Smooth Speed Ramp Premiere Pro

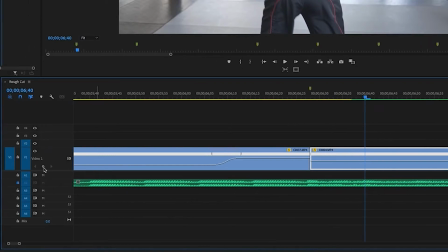So I might go to about here, and then I'm gonna click the keyframe, and I'm gonna drag this also up to 800%.
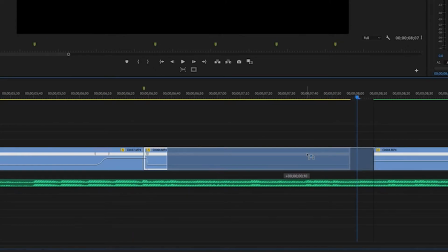And then the clip might actually jump backwards, so you can kind of just bring that back and then pull this into place.
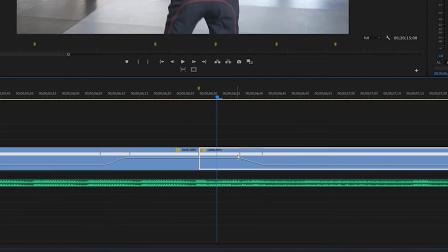And then we can kind of adjust this a little bit, make the line, and kind of try to see what this looks like.
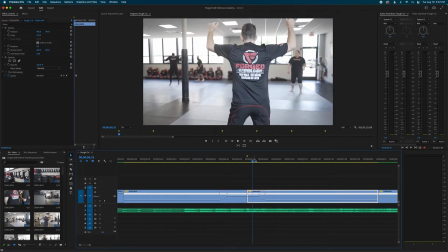It definitely looks a little weird. I think I'm on this clip sped up for even too long.
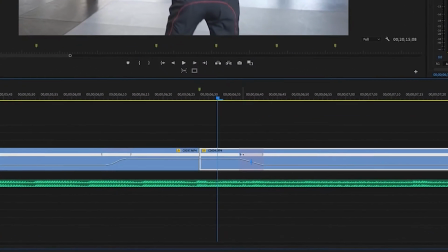So I can just grab these points and pull them back to shorten the speed ramp, and then just grab the other clip and shorten the ramp itself.
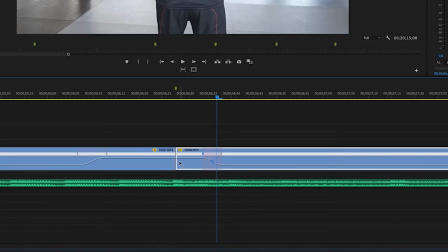And I'm gonna just smooth out this ramp just a little bit, just like the other one, something like that.
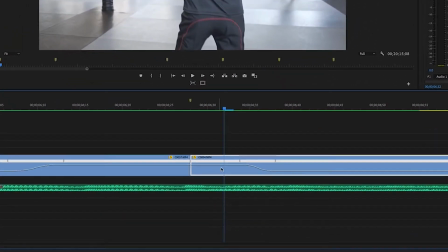Yeah, it's too fast. it's way too fast, so I'm going to drop this down to maybe 600.
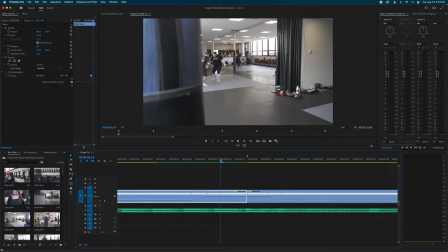Let's try 600. It works for this clip because it's at a distance, but now where I'm close up, it just doesn't work.
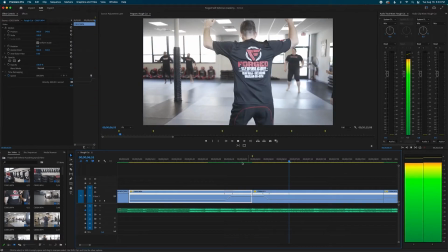I don't like the look of it. So let's try this at 600. Maybe even a little less.
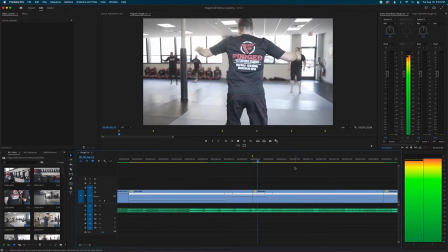Let's try 500. It still lasts way too long.
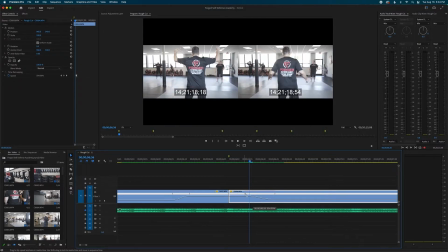I'm going to basically just keep trying to fine-tune this line until it looks right.
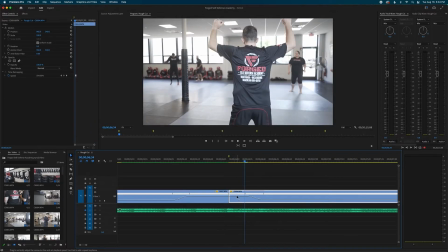I don't want it to look like it's flappy. I might even bring down the speed a little bit more. Maybe 400. Let's try 400. Because I want it to be smooth from this clip to this clip.
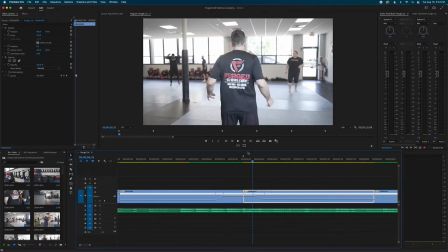And I don't want it to look like he's kind of standing there flapping, like I said. I want it to be kind of just a zoom in past the punching bag right into this clip.
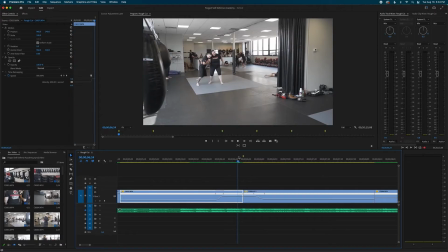But I can't just be straight into this clip. I want to have a little speed ramp, but just a small one.
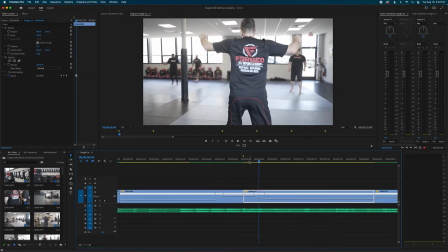So I just have to keep adjusting it until it looks right.
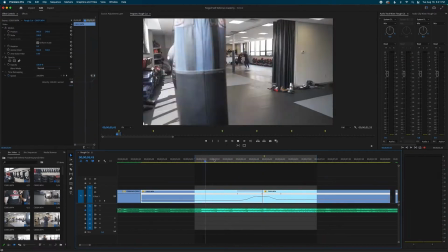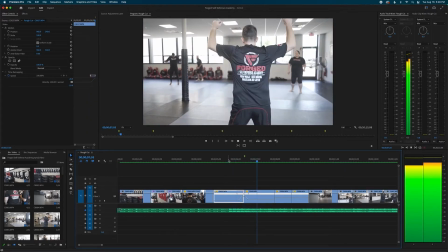Now with some fine tuning, this is what I get. And I really adjusted both of the lines a lot.
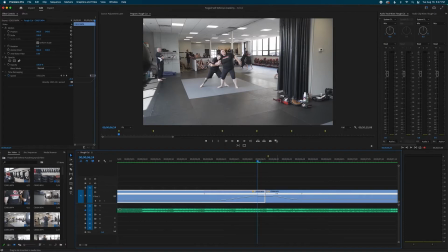I adjusted the peak of both clips to end right on the cut.
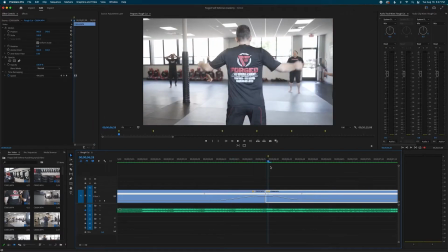So it kind of just smoothly speed ramps from one clip to the other. And I really adjusted the speed to this clip by quite a bit.
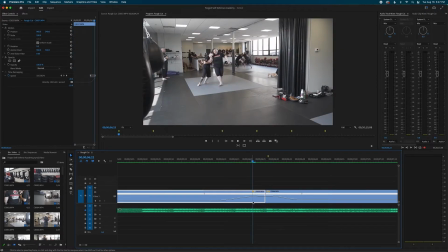And I slowed this one down a little bit, or not nearly as much as this clip. You kind of can't see since they're so close to the cut.
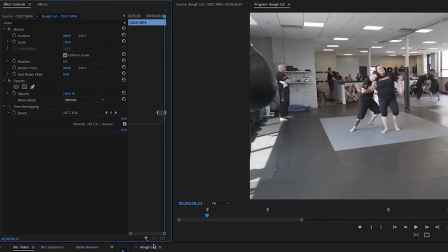So I'm going to go into my effects controls and get a little closer look. I'll zoom in.
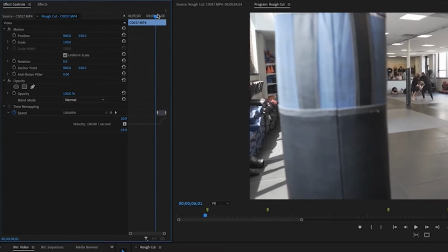You can see that my first clip at the peak is basically close to 2000.
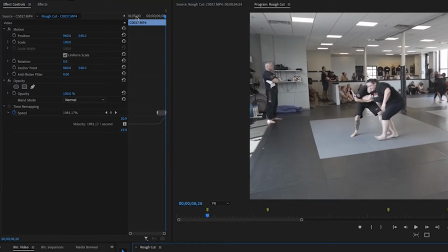Almost to 2000%. So I really ramped up that speed for the first clip because it's far away and I'm getting close to something.
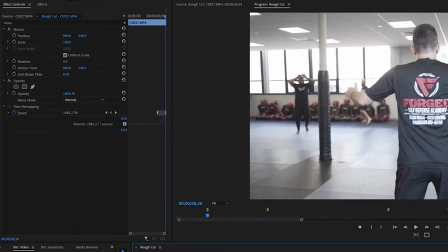So I want it to be very fast, a little longer. But on my second clip, it's about, see, 500%. So a lot slower, but the reason why I did a lot slower is because I'm not zooming in to the clip. It's mainly just stagnant. So I don't want it to look like he's flapping around. So I have it shorter and less speed.
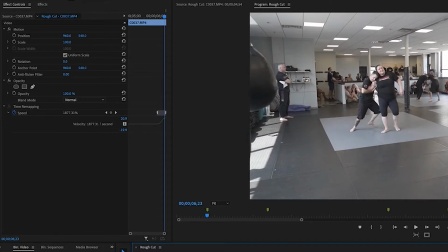First clip, very fast, a little longer, like 20-30 frames into the second clip, half the amount of frames,
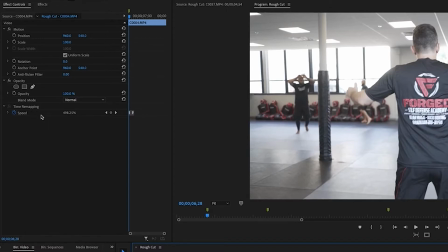and probably about, you could probably speed this a little bit more up, I would say half to a fourth of the first clip's speed.
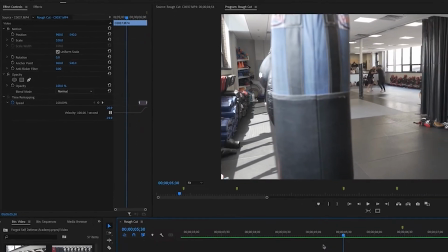And then you get this really smooth looking speed ramp.
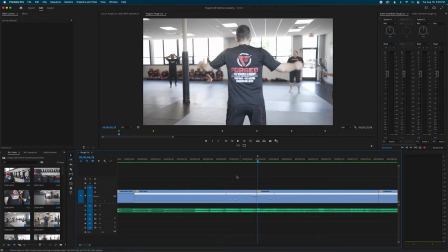And to really finish it off, what I'm actually gonna do is I'm gonna add a little bit of a blur, very, very small blur.
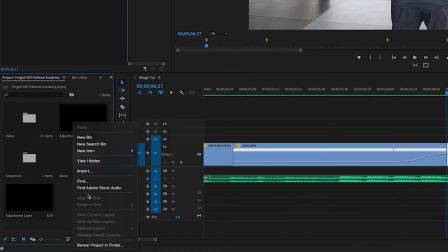So I have an adjustment layer, you can just right click, new item, and then do adjustment layer.
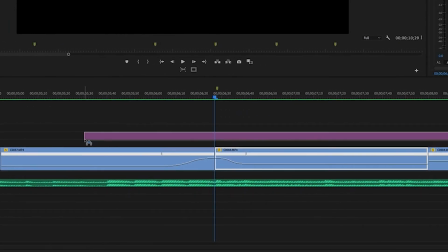I'm going to drag this on. I don't need it that long, that's for sure.
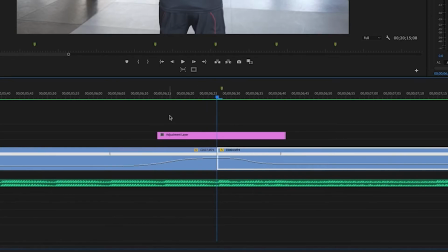But I'm going to probably do just to the middle of each ramp, do the adjustment layer.
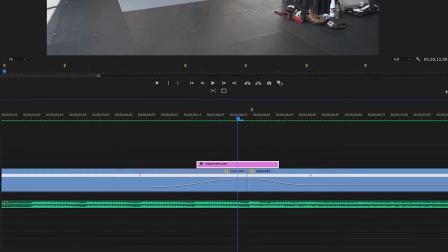Just kind of cut it off, pull that down. And then I'm going to go into effects. I'm going to type in just blur.
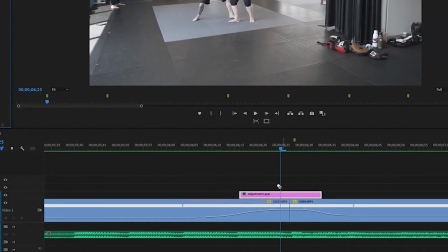And I'm going to do, where am I? Gaussian blur or Gaussian blur, however you want to say it.
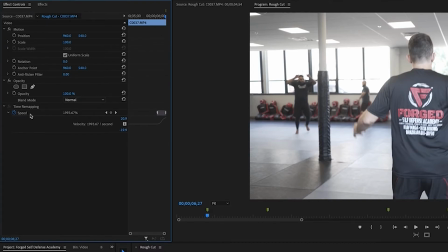And at the peak, I will do the max amount of blur. So I'll go into my effects controls, make sure the adjustment layer is selected, and I'll select the blur. I don't want too much blur. Let's try 10. Nah, let's try 15. And then I'm gonna hit a keyframe for the blurriness right here.